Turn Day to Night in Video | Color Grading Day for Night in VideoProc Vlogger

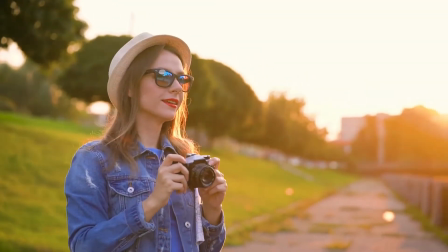Hi everyone, this is Kamel. Welcome back to VideoProc official channel.
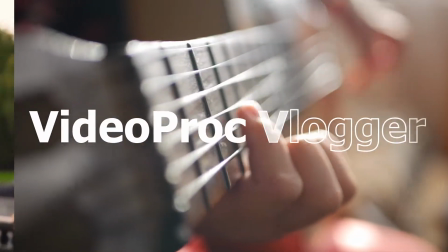In this series of tutorials,
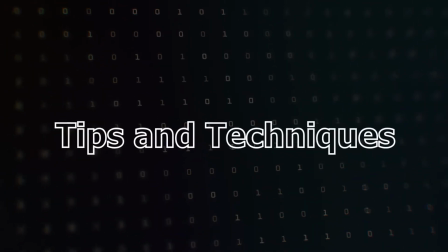we are going to show you how to make more creative videos by color grading with a color editor in VideoProc Vlogger.
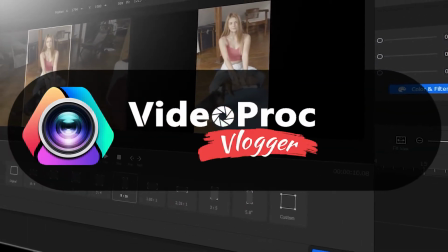Before we dive into the journey, make sure you check out the link in the description box below to download the software for free.
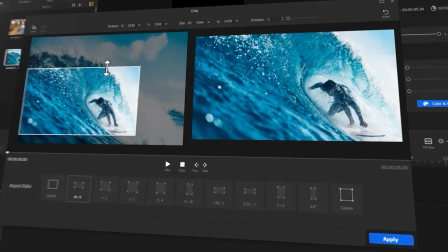Alright, now let's get the video started. The photography is similar to how our eyes work.
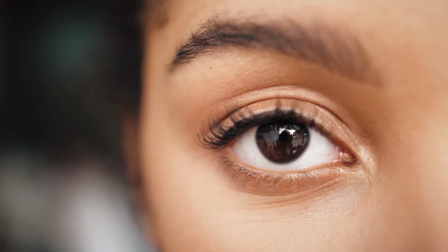Our eyes lens work together with the cornea to focus light on the retina.
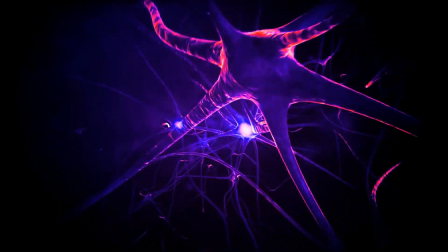The retina transforms the light to electrical signals. The brain can receive the signals and turn them into images.
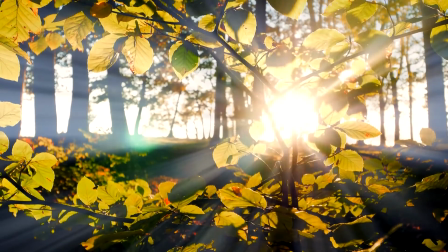So, by adjusting the chiaroscuro and color changes in the video, we can create various fun effects.
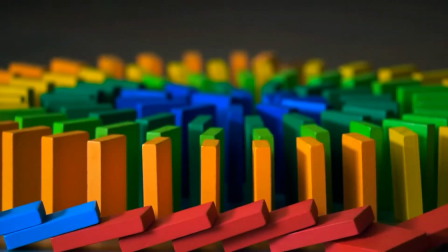In today's video, we are going to teach you how to analyze the lighting and the color of your footage.
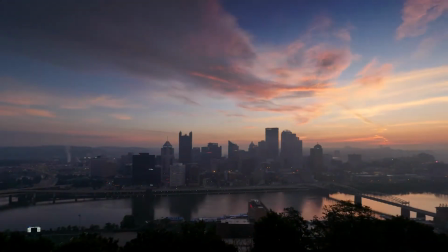For turning a day shot to cloudy day or night by using a color editor in VideoProc Vlogger.
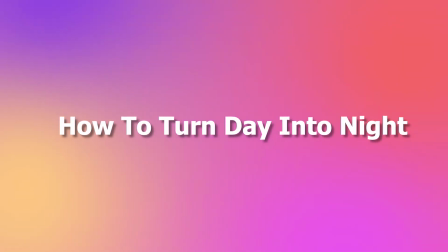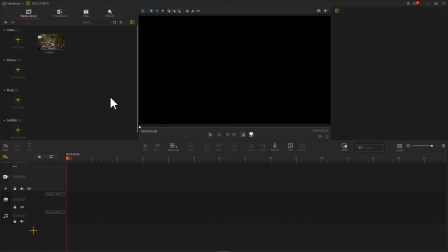Let's firstly import this footage. Drag it onto the video track.
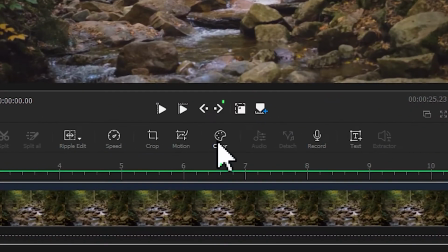Click on the color button on the toolbar to enter the color editor.
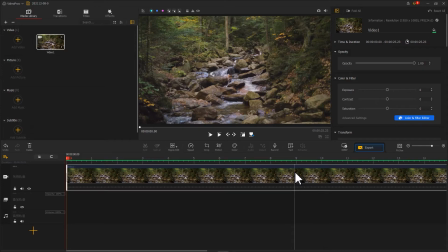You can also click on the color in the filter editor button on the inspector panel to get there.
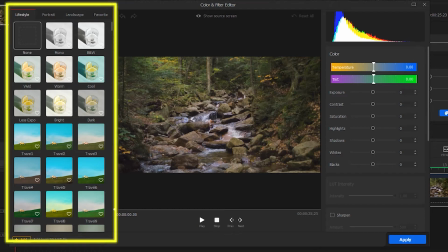In the new color editor panel, we can find the preset 3D LUTs on the left, the preview window on the middle.
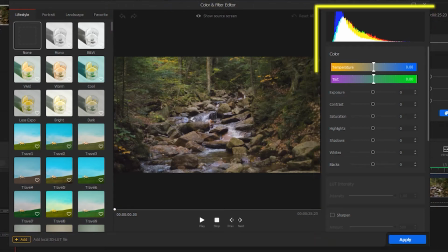The panel on the right is for customizing the color properties.
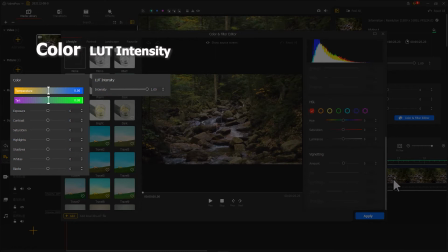Herein, we can adjust the color, LUT intensity, sharpen, HSL, and V-adding.
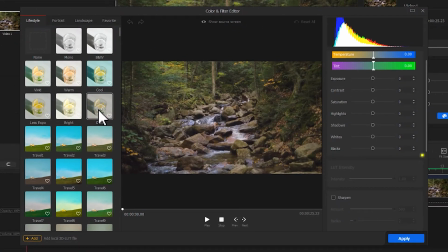A small notice, the LUT intensity is for adjusting the intensity of the applied LUT. Before color grading day for night, let's spend a little time analyzing the footage.
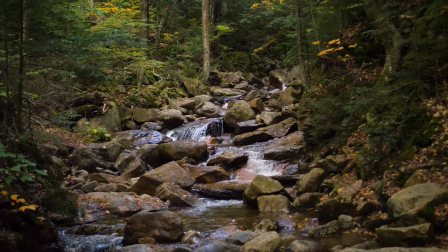This footage was shot at day, the major source of light.
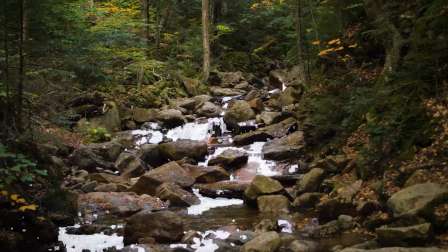Comes from the reflection of sunlight on the river and the leaves.
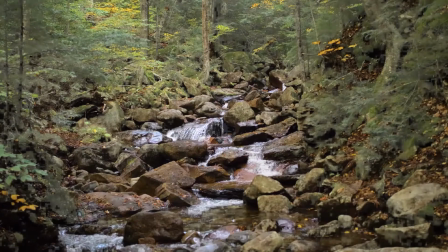This is why most of the bright parts are found in these areas. And green is the dominant color of this video.
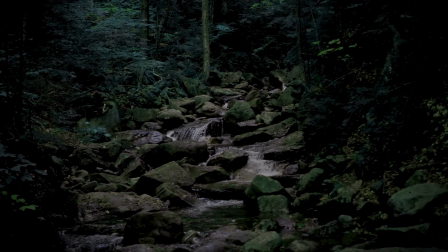But when shooting in the darkness, less light can enter the lens and our eyes, so we need to decrease exposure.
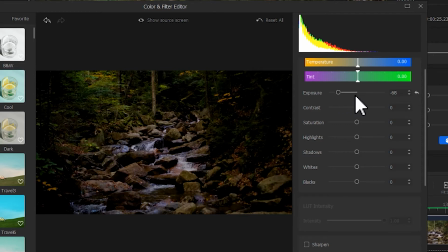At night, the reflection on the moonlight on the river is more noticeable, thus we need to bring up the contrast. The light in the cloudy days is diffuse, so the color should be less saturated.
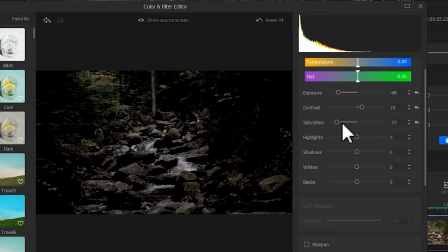Let's decrease the saturation to simulate the brightness of the cloudy day. Here, I increase the shadows a little bit and decrease the whites and blacks. This ensures I can keep as many details as possible when I get a video darker.
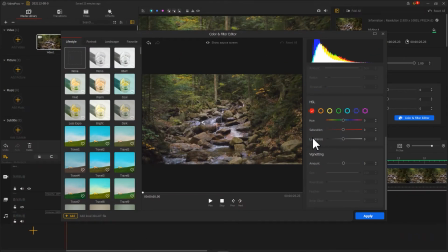Now let's take a close look at the color.
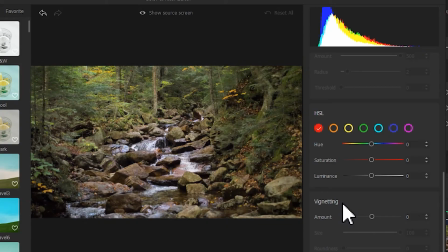We just found that green is the dominant color in this video, but in cloudy days and night, the forest appears in blue, cause it reflects blue most strongly.
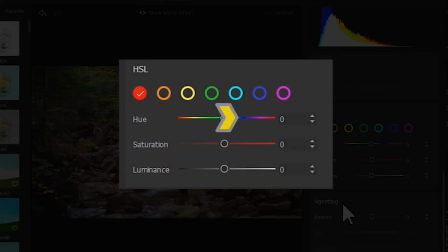So we need to transform the dominant color from green to blue. In the HSL menu, we can adjust the hue,
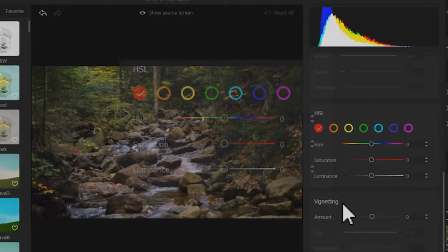saturation, and the luminous properties for the 7 colors to adjust the overall tone for the footage.
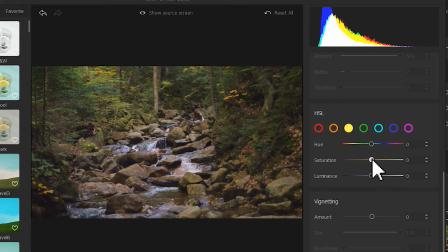By dragging the saturation slider of the HSL, you'll get a rough idea of the video's color distributions.
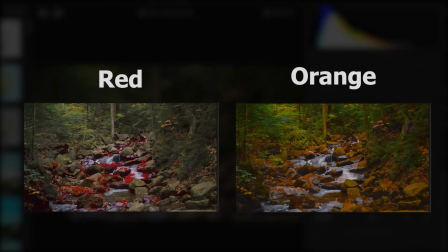In this video, stones get a red tint.
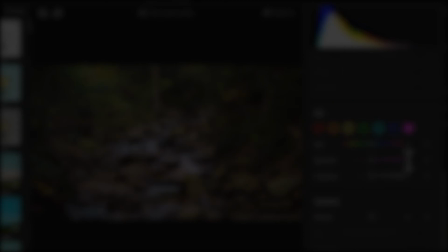Yellow and green are reflected from the plants. Blue, cyan, and magenta are from the river mostly.
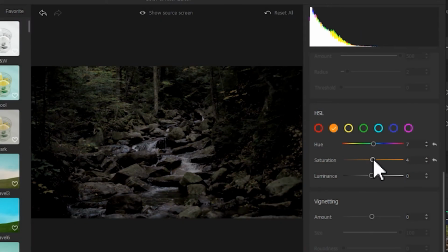Now let's adjust the hue. Drag the hue sliders for all these colors towards blue. Bring up the saturation for the colors of the plants and the water. Here are the specific adjustment parameters.
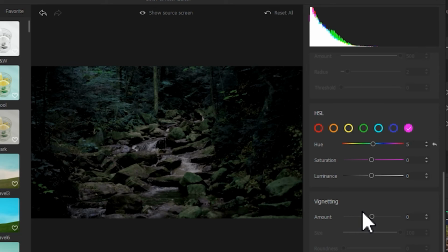Now the video looks like it was shot at night. Let's add some tweaks to perfect the details. We can boost the mount value for sharpen to simulate the noise in a night shot.
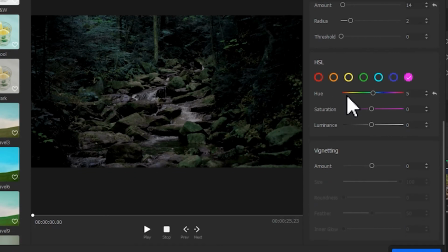Last, adjust the vignetting to darken the surrounding light. This can fix a focused light source in the center.
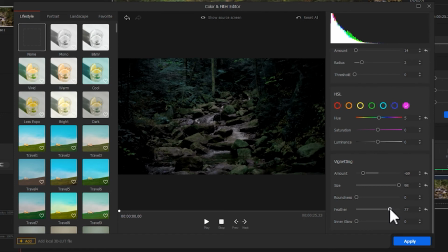Okay, we just finished the color grading.
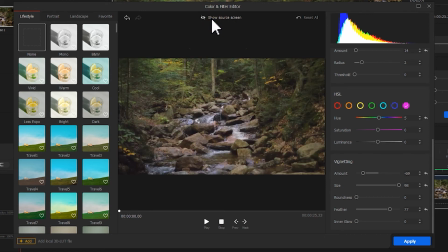We can click on Show Source Screen to check the video before and after the grading.
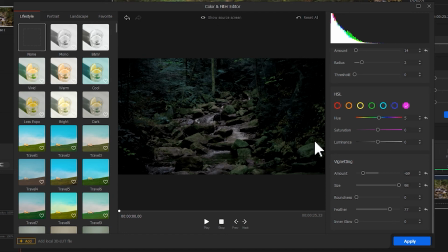Click on Apply. That's it.
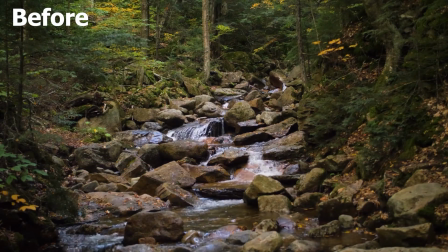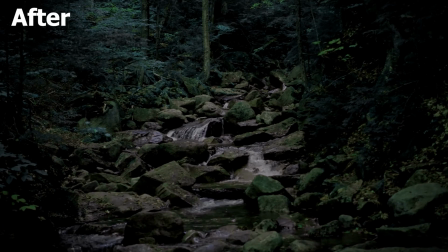Alright, now you've reached the end of today's video about how to turn day into night in a video in VideoProc Vlogger.
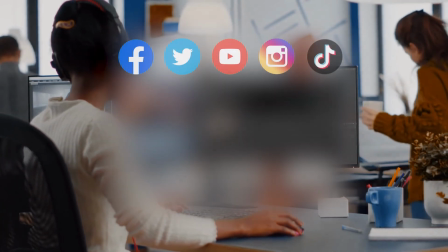I think I've got it. Don't forget to click that subscribe button to subscribe if you haven't yet.
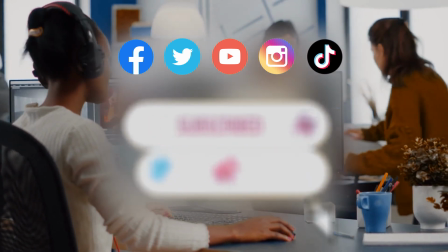We will see you in our next tips. Hope and enjoy. Bye.